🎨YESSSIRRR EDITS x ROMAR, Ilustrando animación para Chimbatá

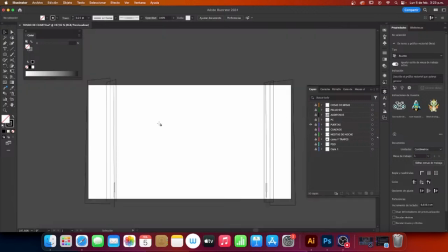(8:22)
Tenemos la capa de las puertas que da la sensación de que dentro de una casa, de que estamos asomados mirándolo desde fuera de la puerta. Está cuando ya se
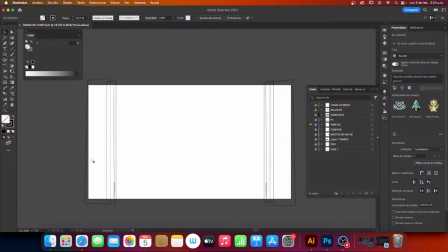(8:36)
colorice cada una de las puertas, se va a desenfocar para a dar esa sensación de mirada de primera persona mirando hacia adentro de un cuarto. Tenemos lo que es el PC.
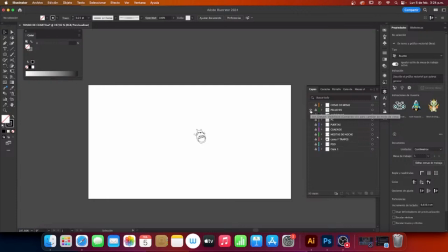(8:56)
Los audífonos, los peluches, que hasta ahora solamente va uno, faltarían dos más, y cosas de la mesa. A cada capa se le vaya añadiendo nuevos accesorios para darle más densidad a la imagen, pero no llegar al punto de sobrecargarla.
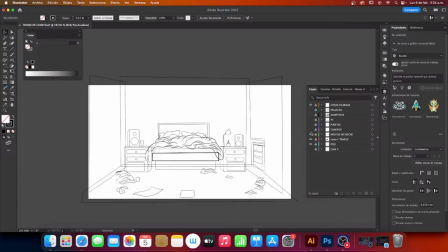Vamos a hacer el ejemplo de, por ejemplo, las paredes. O sea, en este caso serían la capa pisos.
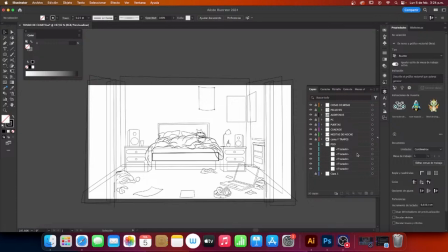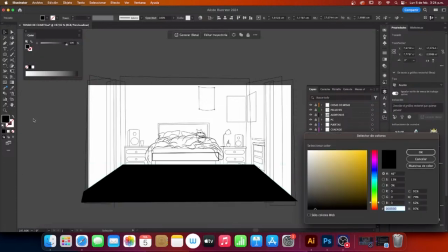(9:33)
Vamos a colocarle un color.
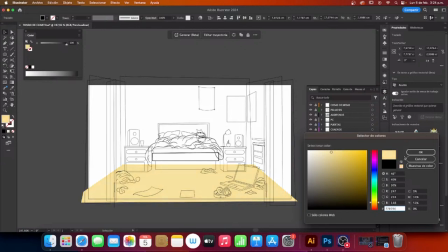(9:39)
Ahí está bien.
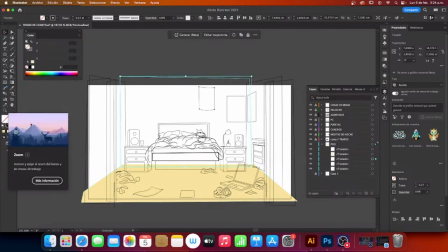(9:43)
Vamos a seleccionar la capa de la pared del fondo. Le buscamos otro color.
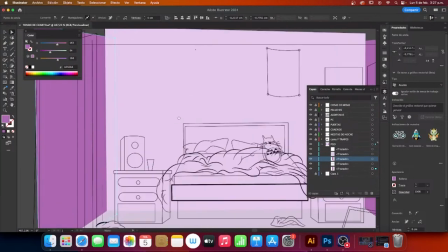(9:52)
Y ahí vemos creado el fondo del cuarto. Si desactivamos las demás capas, vemos cómo queda.
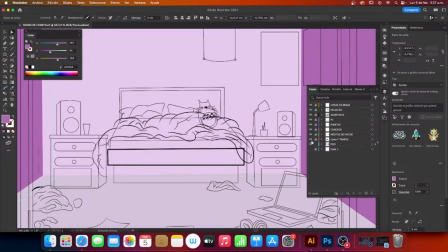(9:58)
Mira.
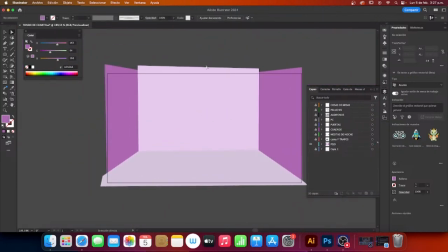(10:03)
Tengan en cuenta solamente lo que está dentro del recuadro que está marcado. Ustedes dirán, no, como que está por fuera del marco.
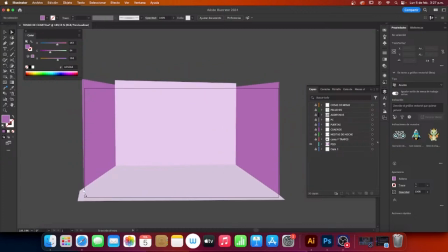(10:11)
No, Cuando se exporta la imagen, solamente se exporta la mesa de trabajo y queda todo súper recto.
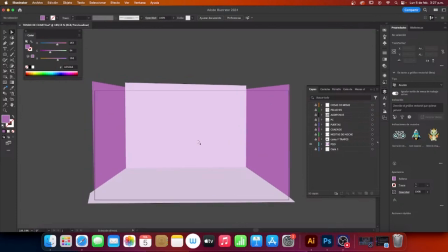(10:21)
Ese vendría siendo lo que es el fondo del cuarto. Voy a hablar un poquitico aquí.
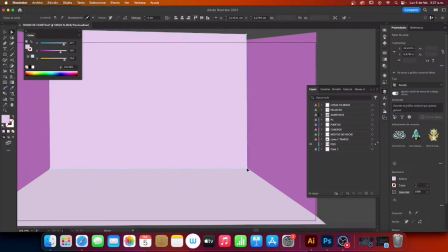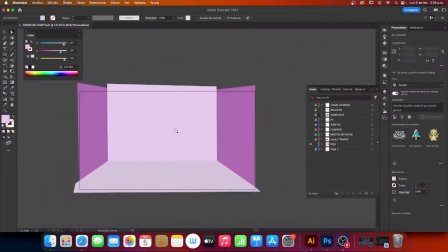(10:34)
Y ahí vemos. Yo pienso que la cama tendría que ir un poco más grande. Vamos a ver cómo se ve. Intentémoslo.
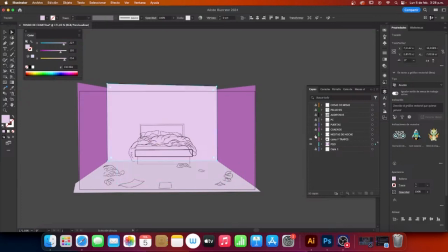(10:55)
Vamos a ponerle candado aquí a lo que es el piso y señalamos aquí.
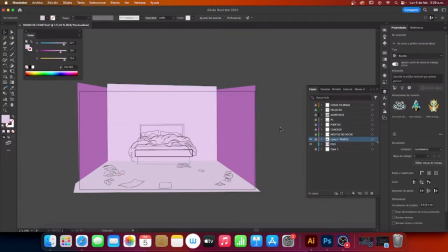(11:07)
No, hagamos esa prueba más adelante. Vamos a volver y a dejar todo como estaba.
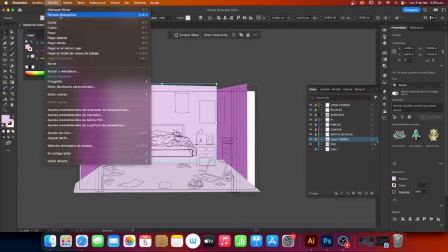(11:18)
O bueno, vamos a dejar mejor de las paredes como ya estaban, porque más adelante nos va a tocar hacer lo que hicimos. Entonces vamos a dejarla, solamente lo dejamos en trazo.
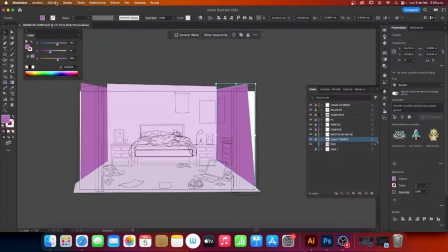Desactivamos aquí a ver cómo se ve. Sí, vamos a arreglar esta que está aquí.
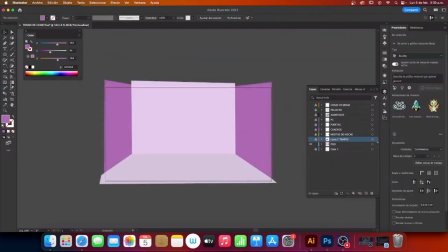(11:45)
Y cambiamos de nuevo a trazo solamente
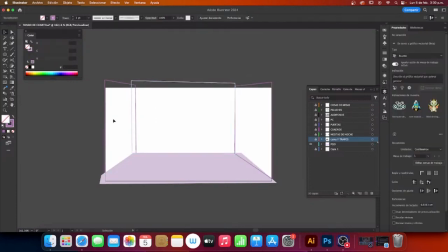(11:53)
para que nos ayude, se nos facilite pues seguir editando los demás elementos. Bloqueamos y activamos las demás capas. Entonces ahí vemos cómo vamos.
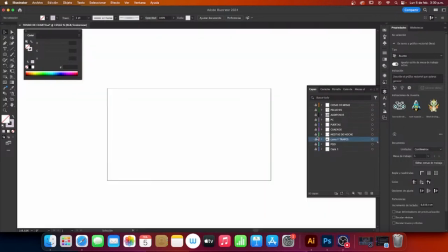(12:07)
Me parece súper llamativo y súper interesante esto. Lo que es la parte de puertas
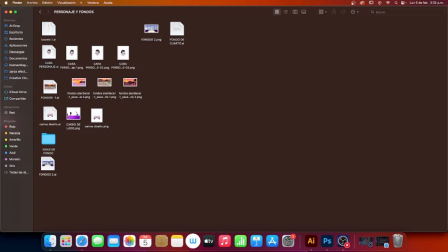(12:20)
de este escenario también, por ejemplo.
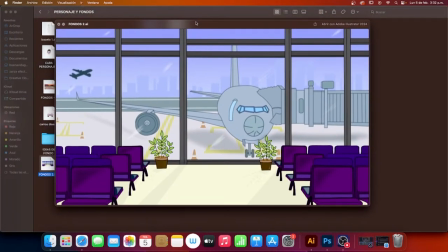(12:24)
Este otro escenario que va a estar junto con el cuarto y harán parte de una canción.